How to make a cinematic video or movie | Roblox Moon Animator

How do you make a cinematic movie? Let's start with the basics.
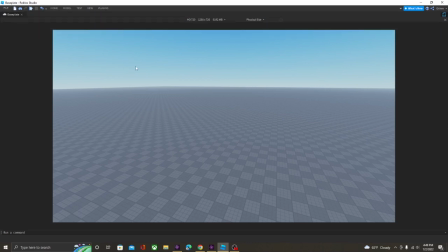(0:37)
Most of what really is gonna make your movie cinematic is gonna have to do with the camera and the way you're going to position it. It's really all about that. So before we're gonna start getting into it, I want you to click this
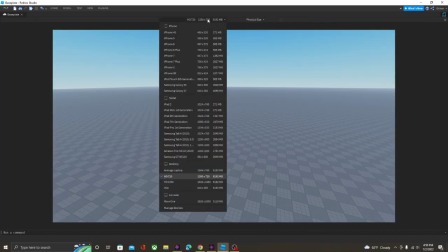(0:58)
phone/tablet button, and probably when you're gonna first open it, it's gonna be a phone. So you're gonna change it from whatever you got to HD 720.
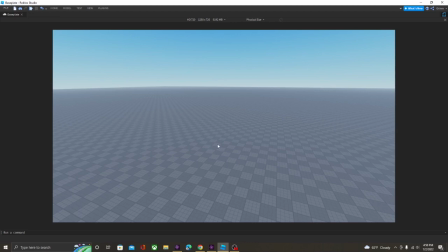(1:09)
It should fit on most computers, hopefully. And this right here is what we're really gonna have to work with. This is the space we're given to take shots,
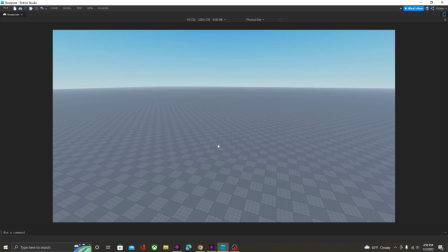(1:23)
and this is what the space we're given.
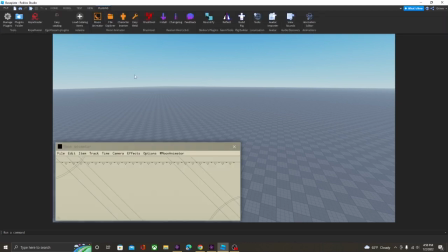(1:29)
I'm repeating myself. So first, let's get out Moon Animator and make new animation.
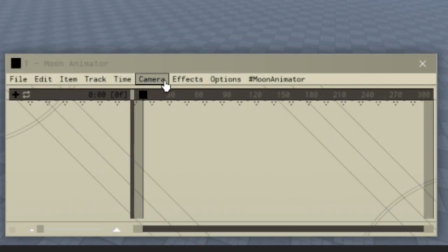(1:38)
We're gonna want to add a camera. You can easily do that by just clicking camera button over here and clicking add camera, and then we get this.
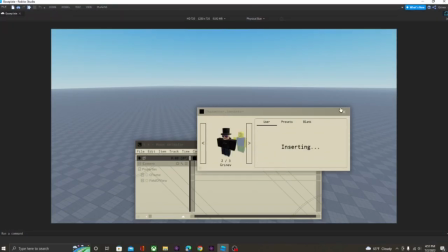(1:47)
So allow me to quickly insert a character. Alright, get down, there you go.
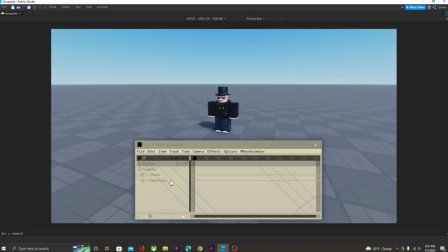(1:54)
So what we're gonna do first is we're gonna set our FOV to something between 30 and 50.
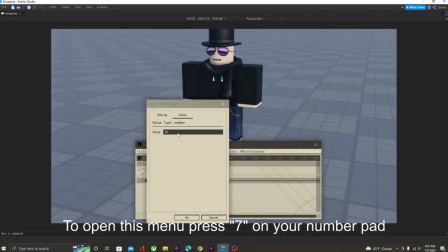(2:03)
What this really does is it just, well, most movies have really low FOV.
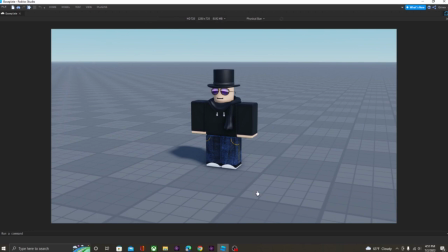(2:11)
This way, you can focus the viewer's attention on something that's more important than something that's not important.
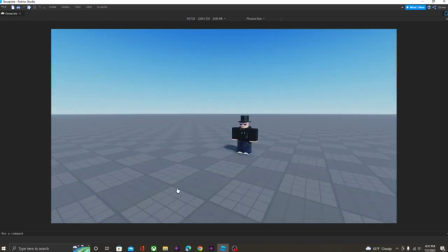(2:18)
Because if you have all of this space, it's just too much. That's the way I think of it, but really just makes it look better in general.
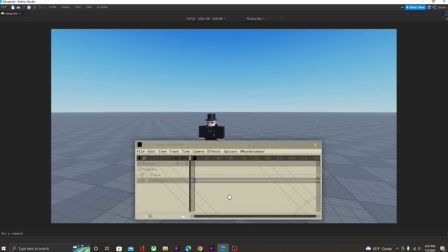(2:28)
I don't know why, but it does.
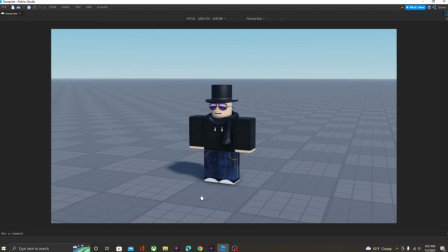(2:33)
You have 70 FOV by default, and 70 FOV is really good for like when you're playing a game, but now when you're making a movie, you want to have a lower FOV.
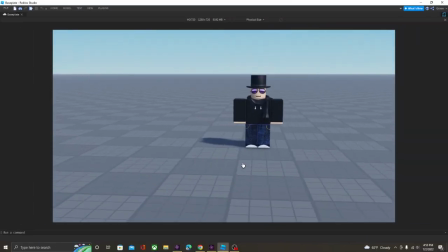(2:45)
The next thing I want to talk about is how do you properly set up a shot. So for example, we want to focus on this character right here.
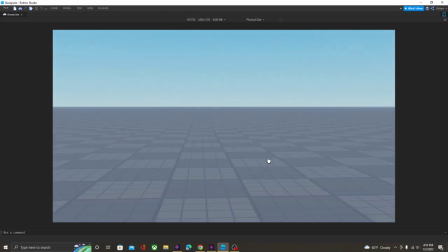(2:53)
We want to just assume that he's talking to someone, and we want to focus on him.
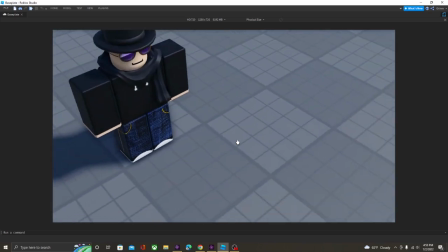(2:59)
So I mean, there's a lot of ways you can set up this shot, but the really general rule is over here.
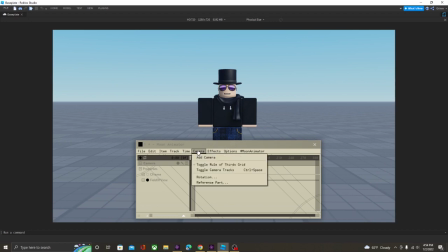(3:05)
So if we go over here to camera, you can click this toggle rule of thirds,
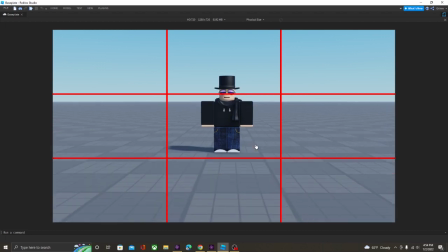(3:11)
and it will make this little red graph appear. And this is called rule of thirds.
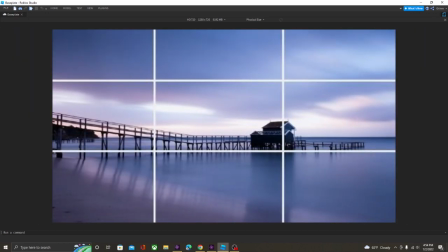(3:17)
A lot of photographers use this, and it's a really useful tool in general.
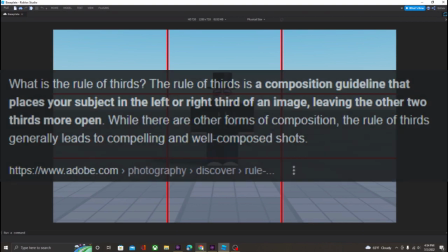(3:21)
So adobe.com states that the rule of thirds is a composition
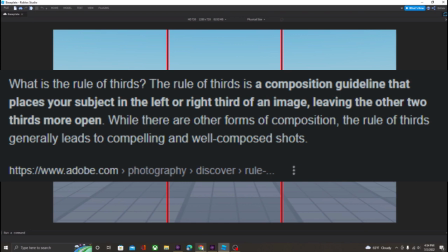(3:26)
guideline that places your subjects in the left or right third of an image, leaving the other two thirds more open.
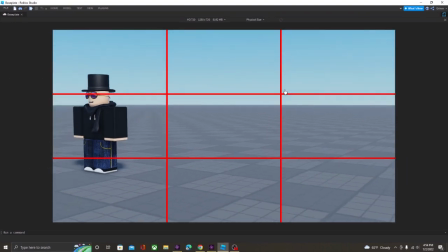(3:34)
So this is it's a proper way to set up a shot.
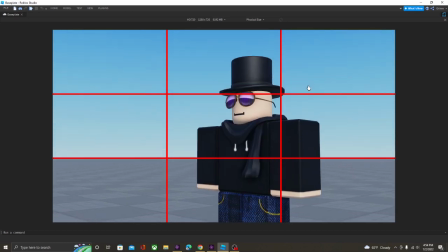(3:42)
You can use this if you're gonna use this so you can better set up a shot. For example, I can put my character over here,
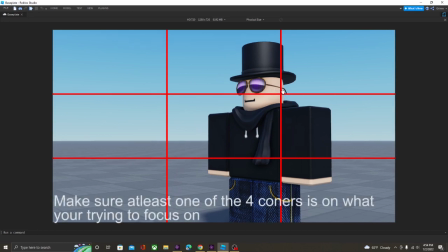(3:49)
and it's one corner is over here, and the other corner is over here, and they're both on the character.
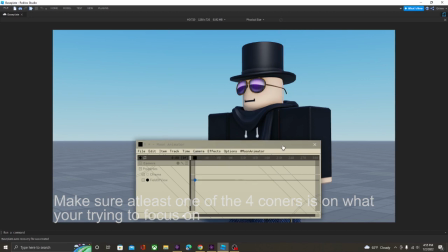(3:58)
So the viewer is going to focus on the character, not whatever is going on behind them. But let's say, for example, if we set up the shot like this,
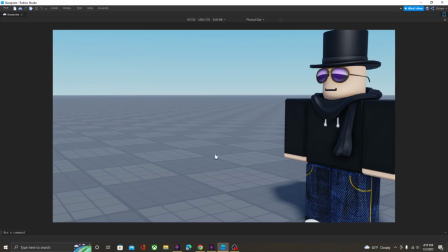(4:08)
then I mean, we wouldn't really know what are we supposed to focus on. Are we supposed to focus on this void?
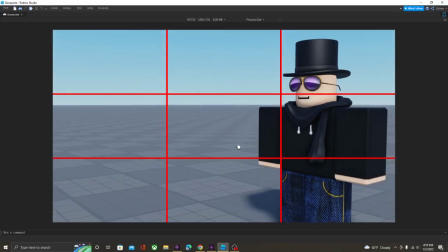(4:14)
Are we supposed to focus on this character? So it's really useful tool to set up a shot.
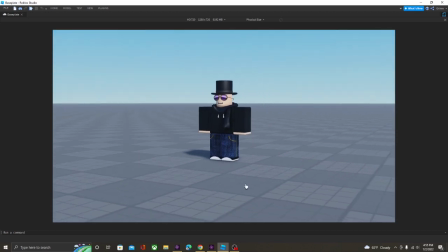(4:22)
Yeah. One more thing is there's this effects tab.
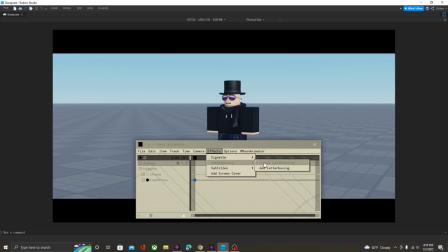(4:32)
So I'm gonna talk about letterboxing really quickly. It adds this really cool cinematic effect.
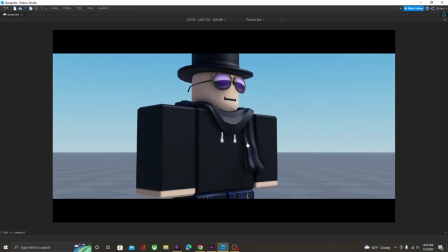(4:38)
It just, I don't know what makes this cool, but I like using it.